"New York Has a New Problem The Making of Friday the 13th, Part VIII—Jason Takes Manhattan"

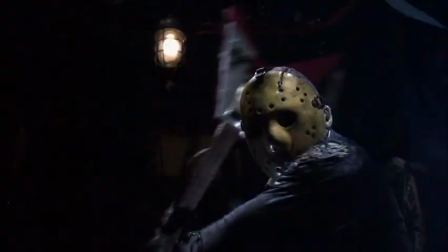And I think I remember I had to break an electric guitar. So I think we smashed a guitar for actually, like, really, like, The Who would do in the studio under controlled circumstances.
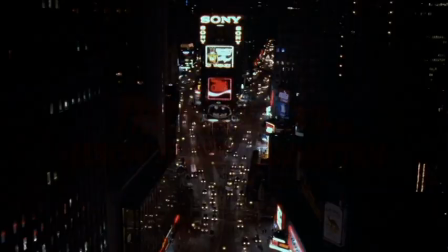But we had to do that. I had to get, like, a $90, you know, horrible electric guitar and just smash it to get that sound.
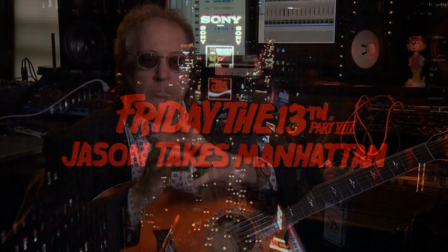It was the first time we'd had a song. It was a very 80s sort of rock song. And I had written some lyrics about, you know, just basically people on the street and, you know, sort of dark imagery. and we called this song The Darkest Side of the Night.
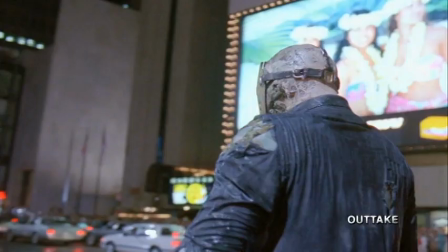The most amazing thing that ever happened to me playing Jason,
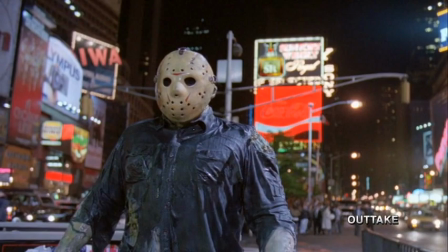out of any of the four movies I did, happened to be in Jason Takes Manhattan, and it was when we were shooting in Times Square, being on the traffic island in full costume, with all the neon,
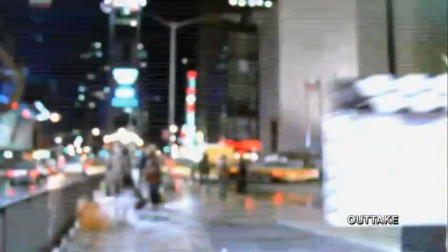with literally hundreds of people on either side watching behind barricades. I heard people yelling and everything,
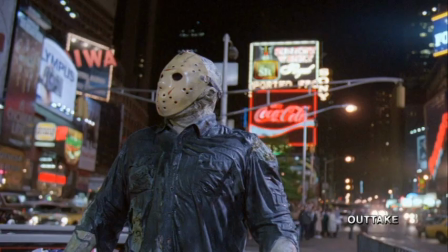and I just stood there and stared straight ahead and then just did the old turn and people just went crazy.
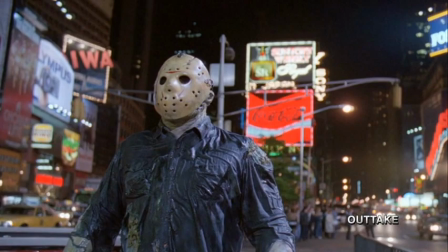It was unbelievable. I've talked to fans a lot about why Part 8 wasn't as well received and I think just a lot of people in their mind pictured the whole movie being in New York so they went into it expecting one thing and not getting it. It's sort of misleading, you know, because it says, you know, Jason takes Manhattan but about 15 minutes of it takes place in Manhattan,
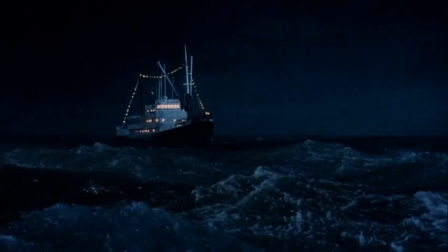and the rest is on some half-assed boat, you know, outside of Vancouver in really bad weather, and it looks about as luxurious as, like, Popeye's, you know, a little skiff or something, you know, so... I think it would have been great if we had had a few more scenes shot there. It would have been so cool if we could have gone through the Met and gone past the dinosaur exhibit or something like that. Can you imagine a shot of Jason running past a brontosaurus in the Met? It's genius. I don't know why they didn't do it. The other thing that we did that is very controversial with fans and non-fans is the ending of the movie, and I hear about this all the time. I had asked them, the brain trust of all the Friday movies, can I kill Jason in this movie? Can I make this be the very last Friday the 13th movie? And they said, sure, do whatever you want, because they're going to bring it back if they want to anyway.
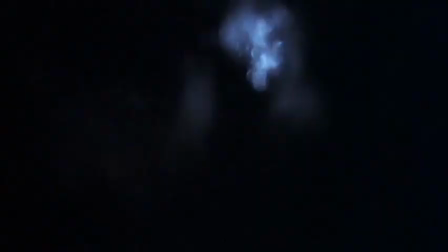If you see him as an adult, dead, floating at the bottom of anything, it's like, okay, well, we've seen that. We know he's going to come back in the next movie. So what can we do that's different? And the idea said, well, what if he, when he really, really dies,
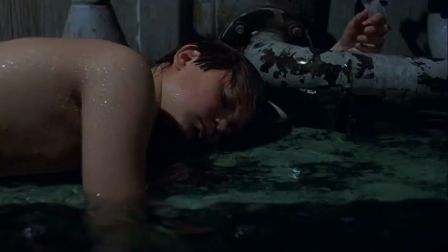he reverts back to that young boy he was when he originally drowned back in Sean Cunningham's movie in the first one.
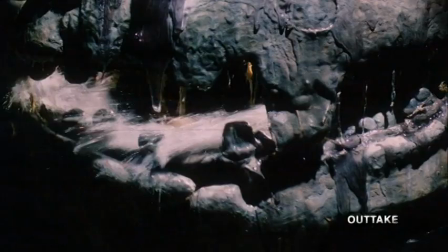So there was a scene that ended up being deleted that involved Meek popping out of a skull of Jason. They dumped thousands of gallons of water out from the head down through the mouth.
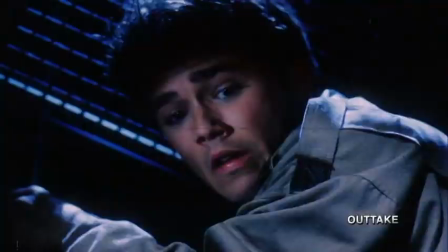And I had to pop up a little hole where the throat would be and somehow crawl out of the water, out of the teeth, out of the mouth. It was troubling to cut something like this because I'm watching my son look like he's drowning through the whole thing. And ultimately it just never worked. So that's why at the end of the movie he gets hit with toxic waste.
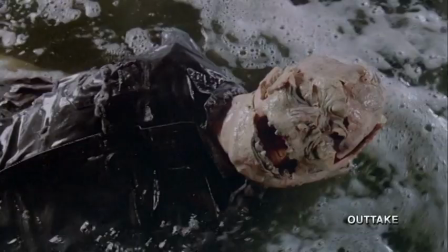He goes down, he's bubbling, you're waiting to see who knows what, when the toxic waste is going. Is it going to be a skeleton? Is it going to be Big Jason, which is just all rotted away? What's it going to be?
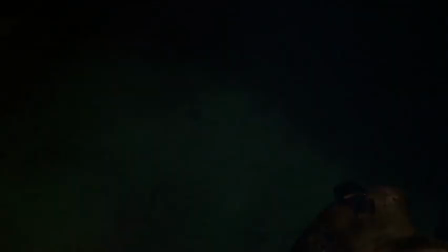And again, let's do a twist here, let's do a surprise. And so it's kind of like somebody who's in purgatory. When they finally die, they finally get to go off to the hereafter. And that's what we wanted to do with him. I do want to clear up one thing that's always been said about me hating the end of Part 8. I never hated the end of it. I just thought maybe we could have done something better.
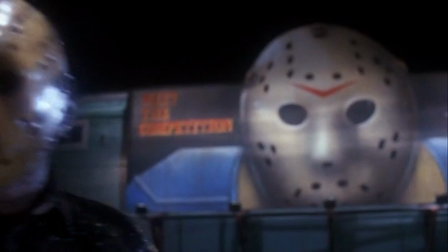But as far as hating it, I never hated it. There are only a few, there are only a handful of those franchises that are in modern-day terms.
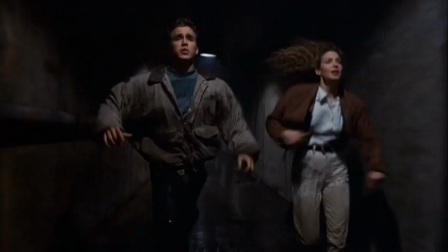And Jason is, you know, arguably right up there. People are really attached to these movies.